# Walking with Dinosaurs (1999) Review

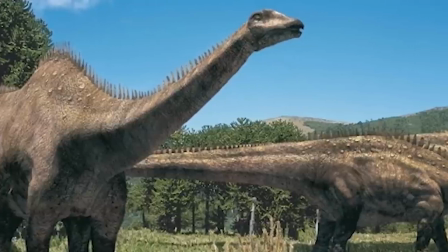(28:03)
And with that, those are the six episodes of Walking with Dinosaurs reviewed,
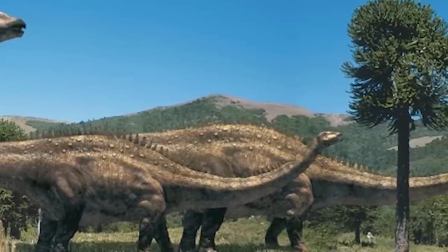(28:08)
but since this is a review, I would like to give my conclusion on the series and what I think of it overall.
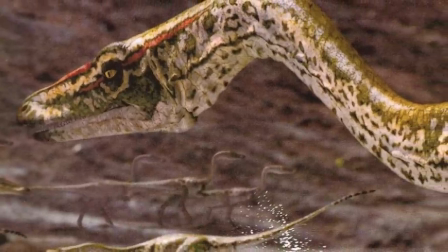(28:14)
Rewatching Walking with Dinosaurs for this review was a great experience, and really made me love this documentary even more than I already did.
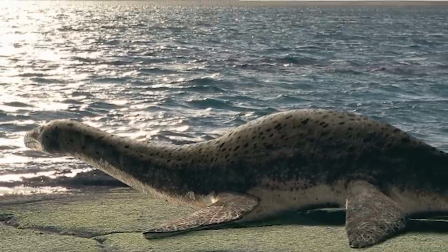(28:22)
This documentary was a truly landmark series when it first aired, and still,
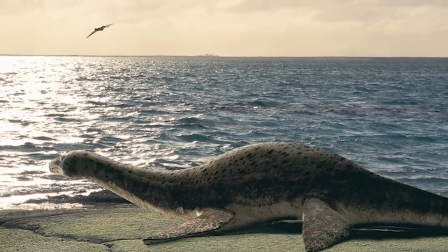(28:27)
even to this day, 20 years after it first aired, it is still a very solid piece of paleomedia.
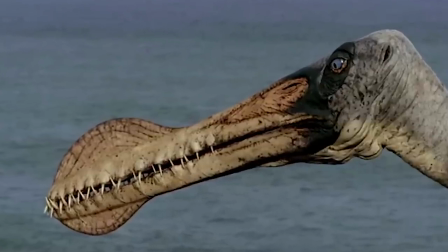(28:33)
Getting into the show's technical aspects, Sir Kenneth Branagh, the narrator of the series,
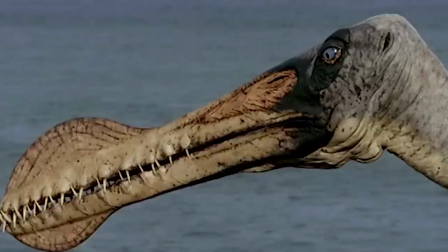(28:39)
has a brilliant voice that immerses the viewer into the prehistoric world like no other,
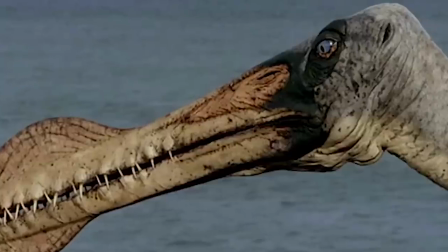(28:43)
and was an absolute perfect casting choice if there ever was one for this documentary.
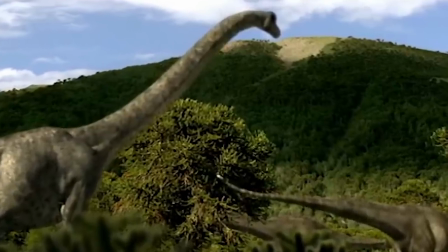(28:48)
Having a wide range of tone and mood in his voice, that perfectly fits whatever scene he narrates over.
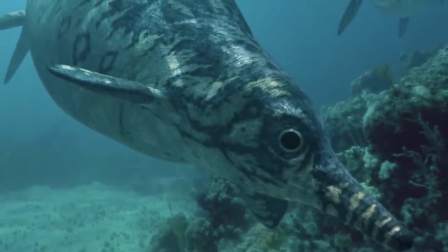(28:54)
Another fantastic component of the series is the music, which, composed by Benjamin Bartlett, superbly fits with the documentary,
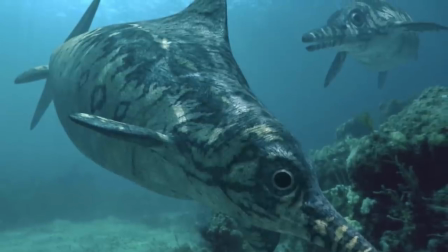(29:02)
enhancing the show's atmosphere in making sad moments even sadder, and breathtaking moments even more breathtaking than they already were.
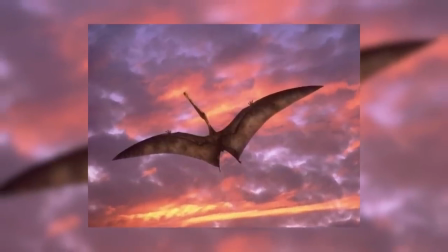(29:10)
I would also like to thank him for discussing the music behind the documentary with me for this video and I was pleased to have done so. One of the best aspects of the series is that due to the animals being extinct,
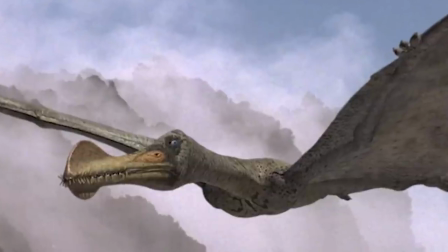(29:22)
the team behind the series were able to create narratives and send their animals through trials and journeys that make the episodes connect more with an audience,
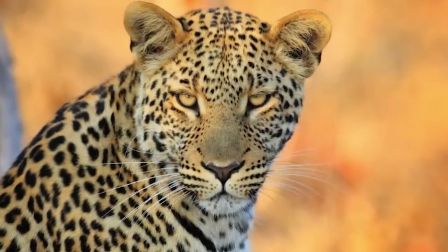(29:30)
something that documentaries on extant animals cannot pull off to near the same extent.
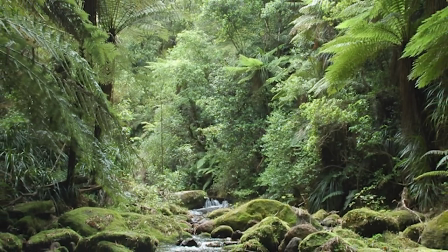(29:35)
The real filming locations make the episodes feel very real and each location
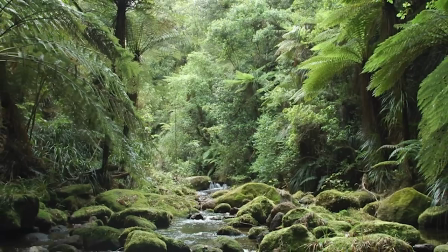(29:40)
nearly perfectly matches from what we know these environments were like back in the Mesozoic,
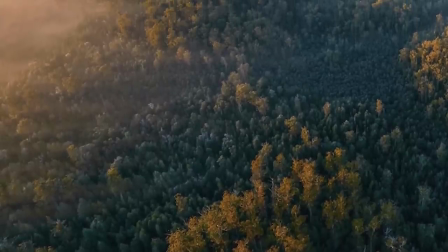(29:45)
utilising locations like New Zealand and Tasmania that still possess more ancient
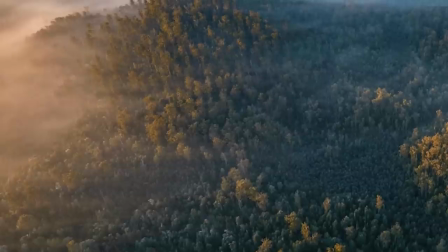(29:49)
plant lineages that were widespread back in the Mesozoic but are relatively rare today.
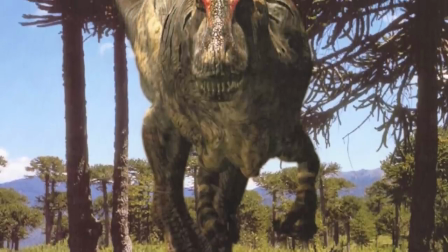(29:55)
In these environments, the team behind the documentary utilises both CG and practical effects to bring the animals to life,
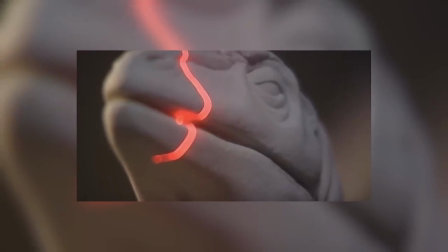(30:03)
scanning in detailed models and then animating them and then realistically fitting them into their respective environments,
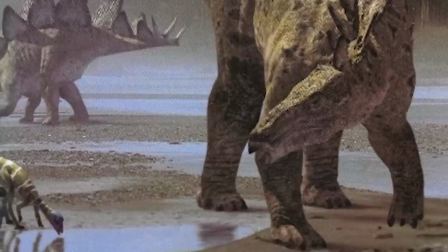(30:09)
taking into account shadows and lighting to make the models look as realistic as possible.
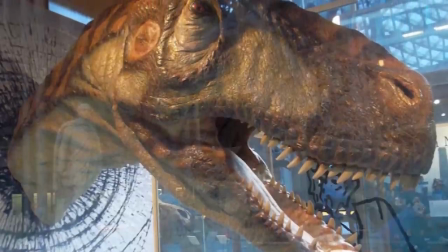(30:14)
As well as the use of CGI, the animatronics utilised for close-up shots are highly detailed and well made,
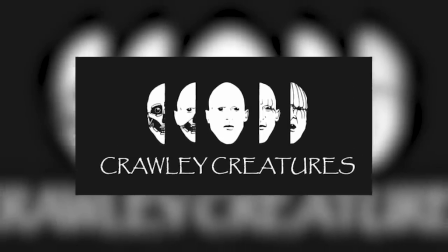(30:21)
and were done by the special effects company Crawly Creatures,
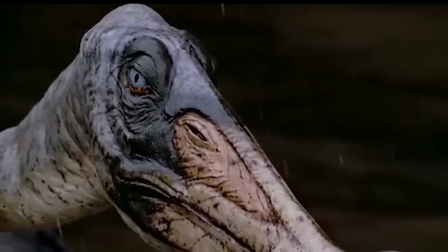(30:24)
that also did the effects for both the Walking With series and the spin-off series Sea Monsters and Chased by Dinosaurs,
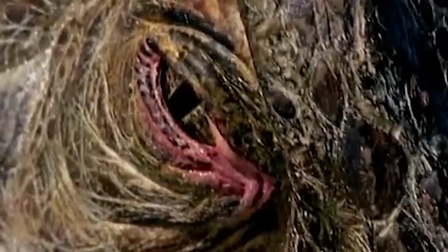(30:31)
and have an incredible attention to detail. The animatronic eyes even move and dilate, and the nostrils can flare,
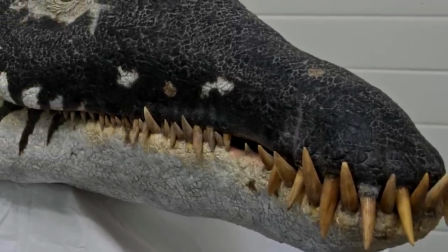(30:37)
making the animals depicted in the series far more believable than they otherwise would be, even with the good CGI for the time.
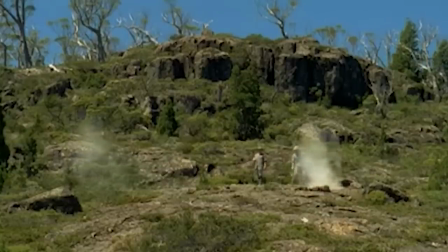(30:44)
The documentary is made even more realistic by creating splashes and other miscellaneous
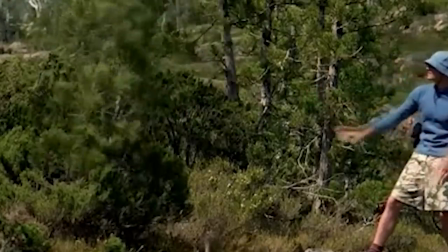(30:49)
effects like the kicking of dirt or the movement of branches before placing in the CG animals,
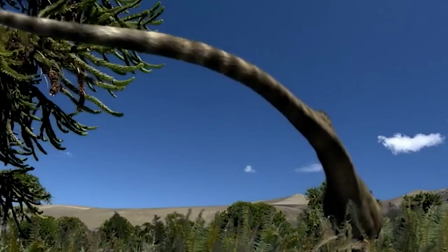(30:54)
and then placing them over the effect, making it seem like they are interacting with their environment.
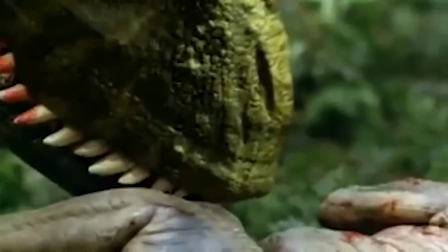(31:00)
Even subtle effects like saliva and breath are taken into consideration,
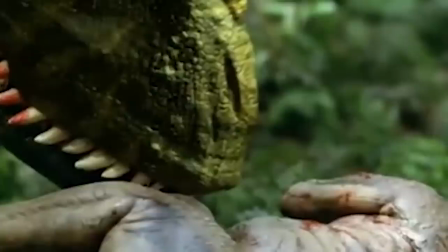(31:04)
making the whole experience more realistic in a subtle way that may go unnoticed, but are a great addition nonetheless.
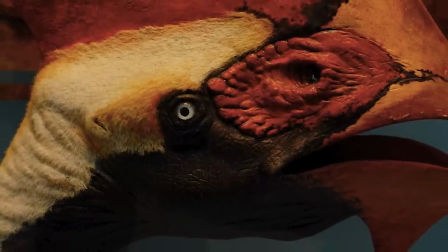(31:11)
All of this attention to detail shows that the people behind the series wanted to make the best documentary possible about prehistoric life that they could,
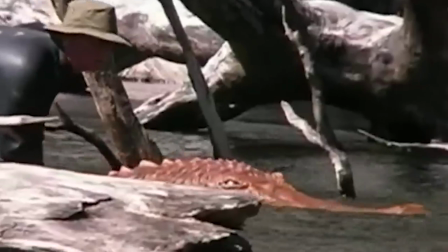(31:19)
while also having some fun during the production as well, as shown through the making of Walking with Dinosaurs, which itself brings some great humour.
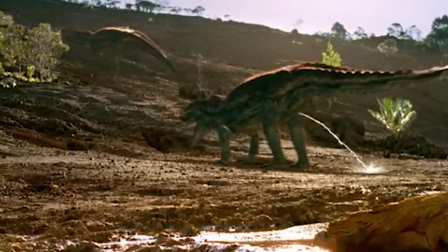(31:26)
Of course though, even with this high attention to detail, criticism about the show and its presentation was a source of controversy to many.
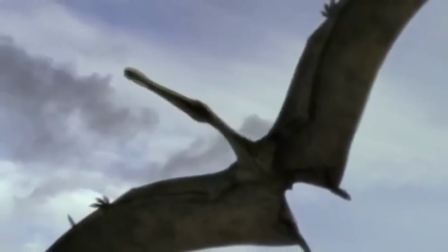(31:35)
The series was especially controversial with a number of paleontologists, in that the show put a big emphasis on speculation and sensationalism,
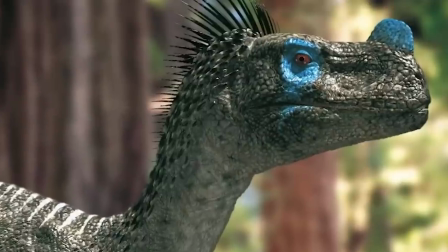(31:43)
rather than using a more factual approach. The creators of the series responded by saying that the goal of the series was to entertain,
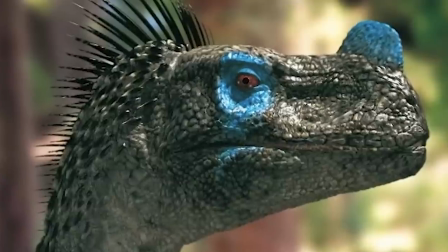(31:50)
first and foremost, presenting the prehistoric world as if these extinct organisms were still around today,
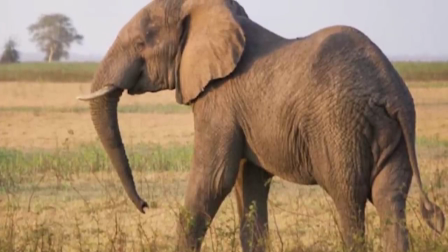(31:57)
simulating documentaries about extant animals but still educating the audience on the animals and their adaptations and anatomy in a way that
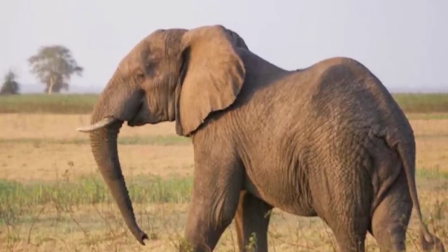(32:05)
would still fit with the tone of the series.